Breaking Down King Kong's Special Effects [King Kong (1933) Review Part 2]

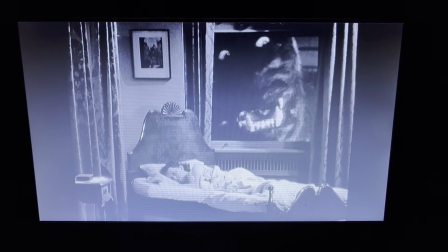1735s
What follows is one of the film's most shocking moments, especially at its initial release.
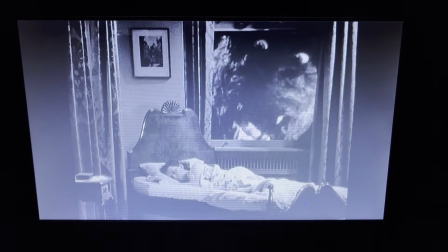1740s
Believing the woman to be Anne, Kong reaches his paw through the window to grab her.
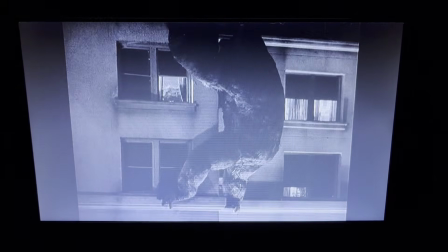1744s
Take note that the props department has added a shackle around the wrist of the life-size Kong hand.
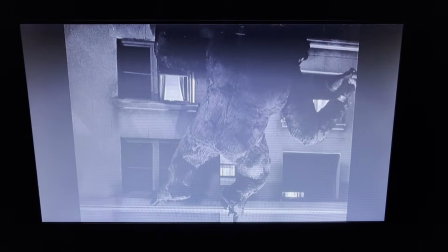1750s
Kong pulls the woman outside, upside down, as if it's not embarrassing enough for her to be caught in her pajamas.
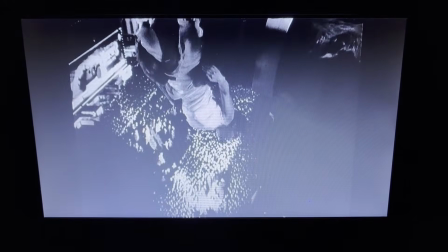1755s
He eyes her, then, realizing she's the wrong woman, drops her to the ground. This moment is fascinating beyond its initial shock.
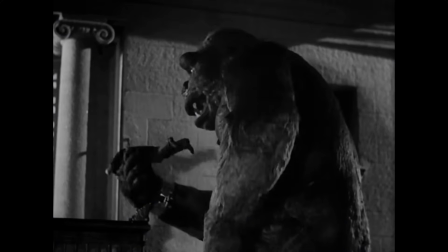1763s
It shows the limits of Kong's mind, that he is still an animal and incapable of understanding the consequences of his actions.
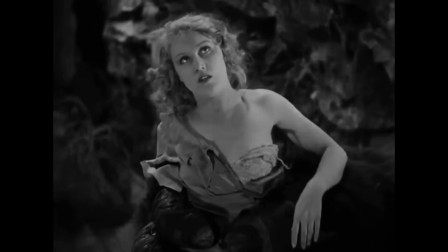1770s
More intriguing, we see that Anne is special to him. No other woman will do.
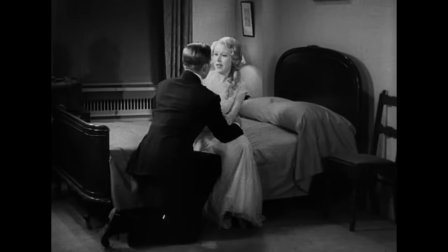1775s
In what is admittedly one of the more contrived parts of this movie, Kong finds the room Jack and Anne are staying in.
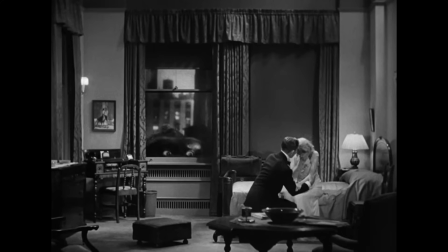1780s
I do appreciate the irony of Jack's words of comfort juxtaposed with the ape's face right behind him.
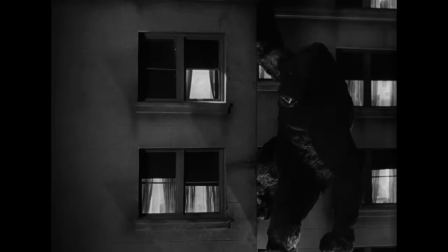1786s
Before reclaiming Anne, Kong looks at the crowded street below as a particularly melancholic rendition of Anne's theme plays.
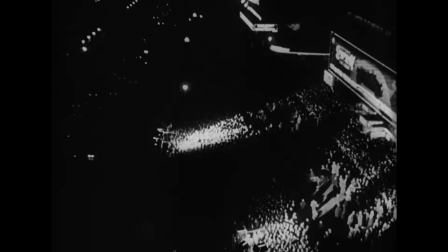1792s
Perhaps I'm reading too deeply, but this always struck me as Kong, on his own primitive level, seeing the world scorn him for his actions. and spitting back in the world's eye.
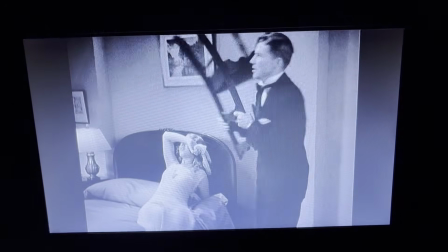1803s
Kong's arm smashes through the window into the room. Driscoll, always a worthy man, grabs the chair and fights back, but is no match.
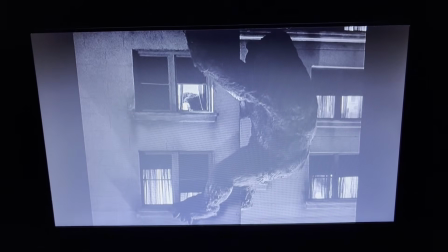1811s
Only death will stop Kong from getting what he wants. There is no compromising. As you've no doubt noticed by now,
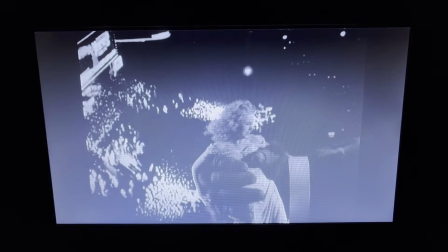1817s
Kong's fur can be seen shifting whenever the animators had to grab the model in order to pose it for the next frame. But this time, it actually has a benefit.
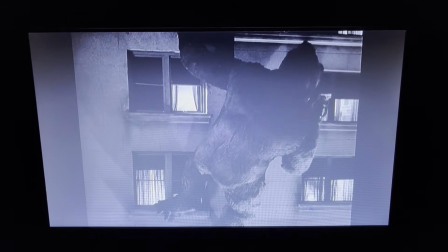1825s
It creates the appearance of wind blowing through his fur. This also applies to the climactic Empire State scene.
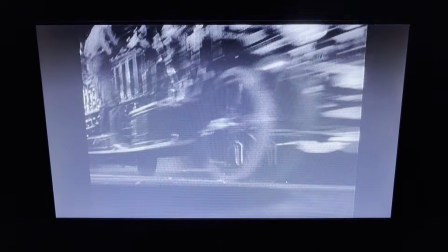1831s
After spending the majority of the film on Skull Island, it is surreal to see Kong among the buildings of New York.
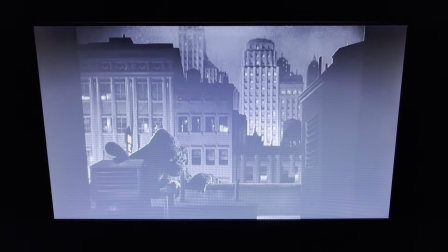1837s
What once was a familiar, recognizable location is now an otherworldly dreamscape.
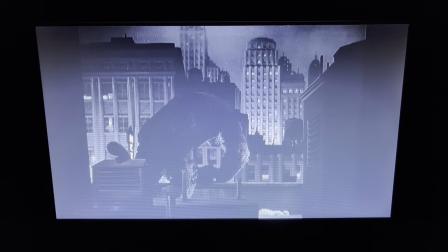1842s
Kong's situation is quite sad when you think about it. All he's trying to do now is find a safe place in a hostile alien land.
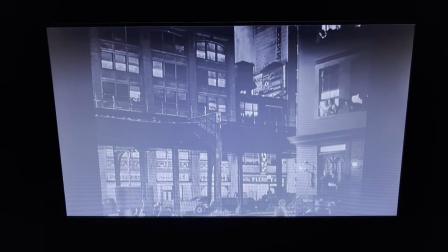1848s
Kong's search leads him to an elevated railroad track. A mob of fleeing civilians makes way for him. People in a nearby window look out in awe. A passing train agitates Kong, causing him to assault the track.
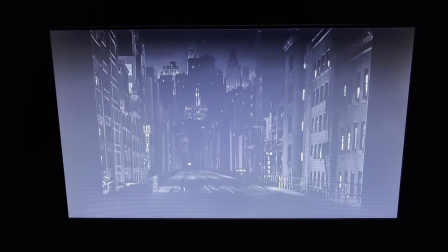1861s
He spots another approaching. The music takes up a rhythm similar to the sound of a chugging train car.
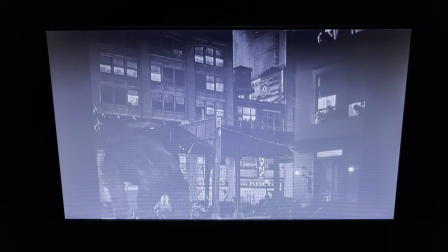1866s
Kong uses his shoulders to break apart the track. His theme plays deeply over the train's rhythm, foreshadowing the vehicle's fate.
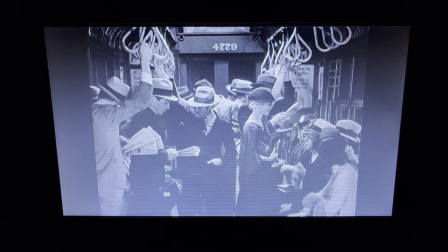1872s
We get an ironic shot of the passengers on board, totally oblivious to the nightmare they are about to enter.
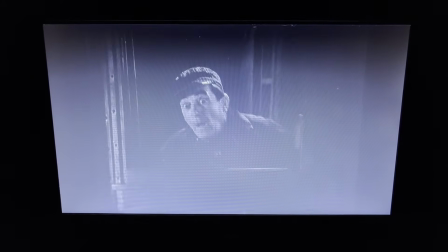1878s
This is followed by an almost point-of-view shot from the conductor's perspective. His reaction time is quite slow, probably because he couldn't figure out what he was seeing.
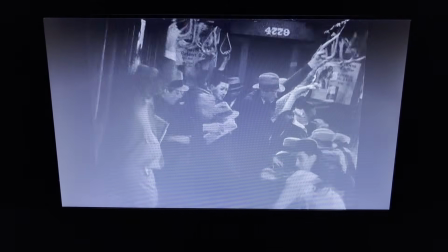1886s
He slams the brakes, but it is too late. The train crashes, and all hell breaks loose.
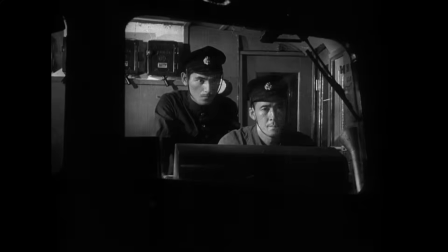1892s
Actually, this whole scene is quite similar to the train attack in the original Godzilla. Both scenes utilize nearly the same camera angles and editing.
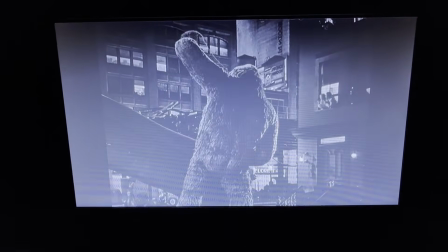1900s
Makes me wonder if this was a tribute. The sequence concludes with Kong pounding the side of the train car as stop-motion passengers drop from one of the windows.
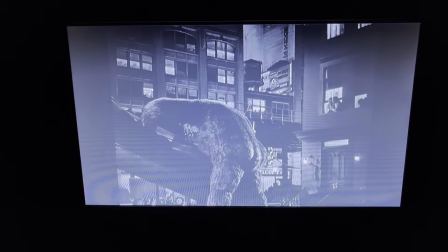1908s
Deciding this new foe has been defeated, Kong makes an angry gesture and climbs up the side of a nearby building.
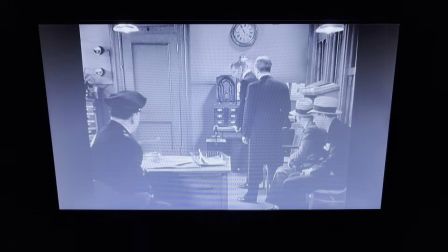1916s
We're told over the radio that Kong is climbing the Empire State Building, no doubt for the same reason he scaled to the top of Skull Mountain.
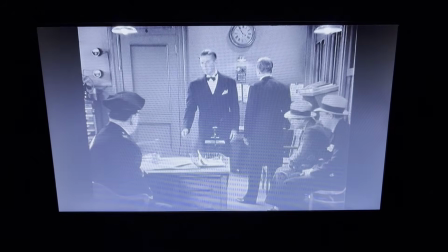1924s
Listening with us are Driscoll, Denham, and a rather incompetent policeman.
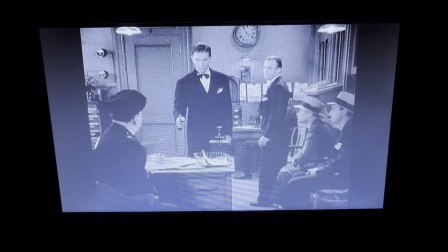1928s
Because Driscoll is the bane of Kong's existence, he has the idea to send out airplanes.
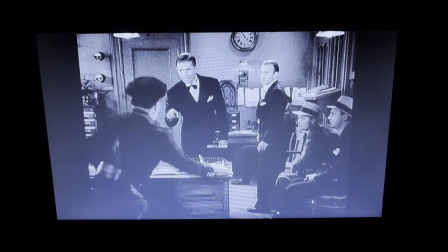1933s
It is comical that he thought of this before the authorities, but I do like that he is still leading the fight against Kong.
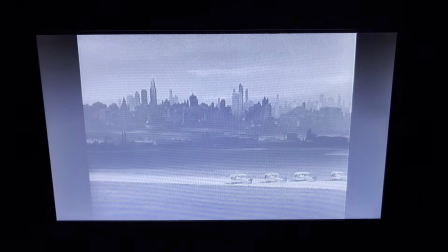1940s
This is probably the greatest shot not to feature any fantastical elements. The four planes rolling across the runway with the dark mass of skyscrapers looming behind them conveys the idea that an epic battle is near at hand.
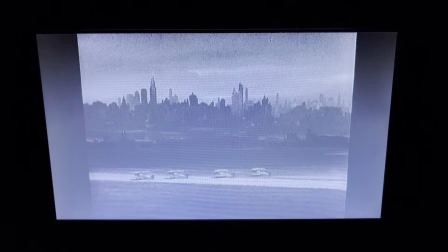1952s
The slow, uneasy variation of the Kong theme adds menace to these machines.
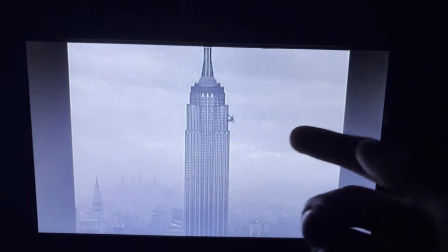1956s
Here's a great visual, but what happened to Anne? This is even worse than the shot with the gong.
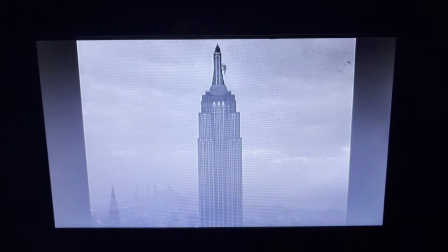1961s
The film compensates for the continuity error with this long shot of Kong scaling to the top of the tower as the planes approach behind.
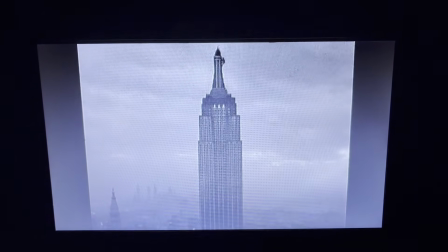1968s
The music builds, rising, preparing us for a conflict of legendary proportions.
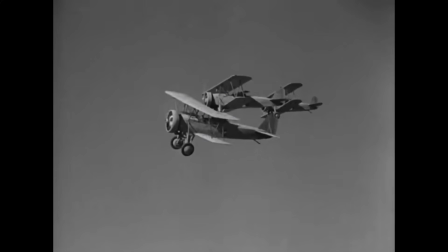1974s
I can't overstate how cool it is that the filmmakers were able to use real biplanes for this scene.
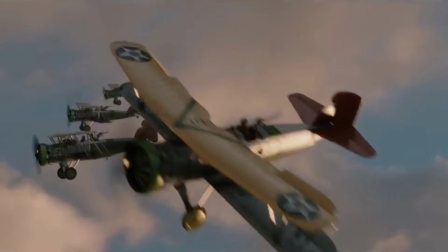1979s
The 2005 version did an admirable job with its computer-rendered planes, but it's just not the same.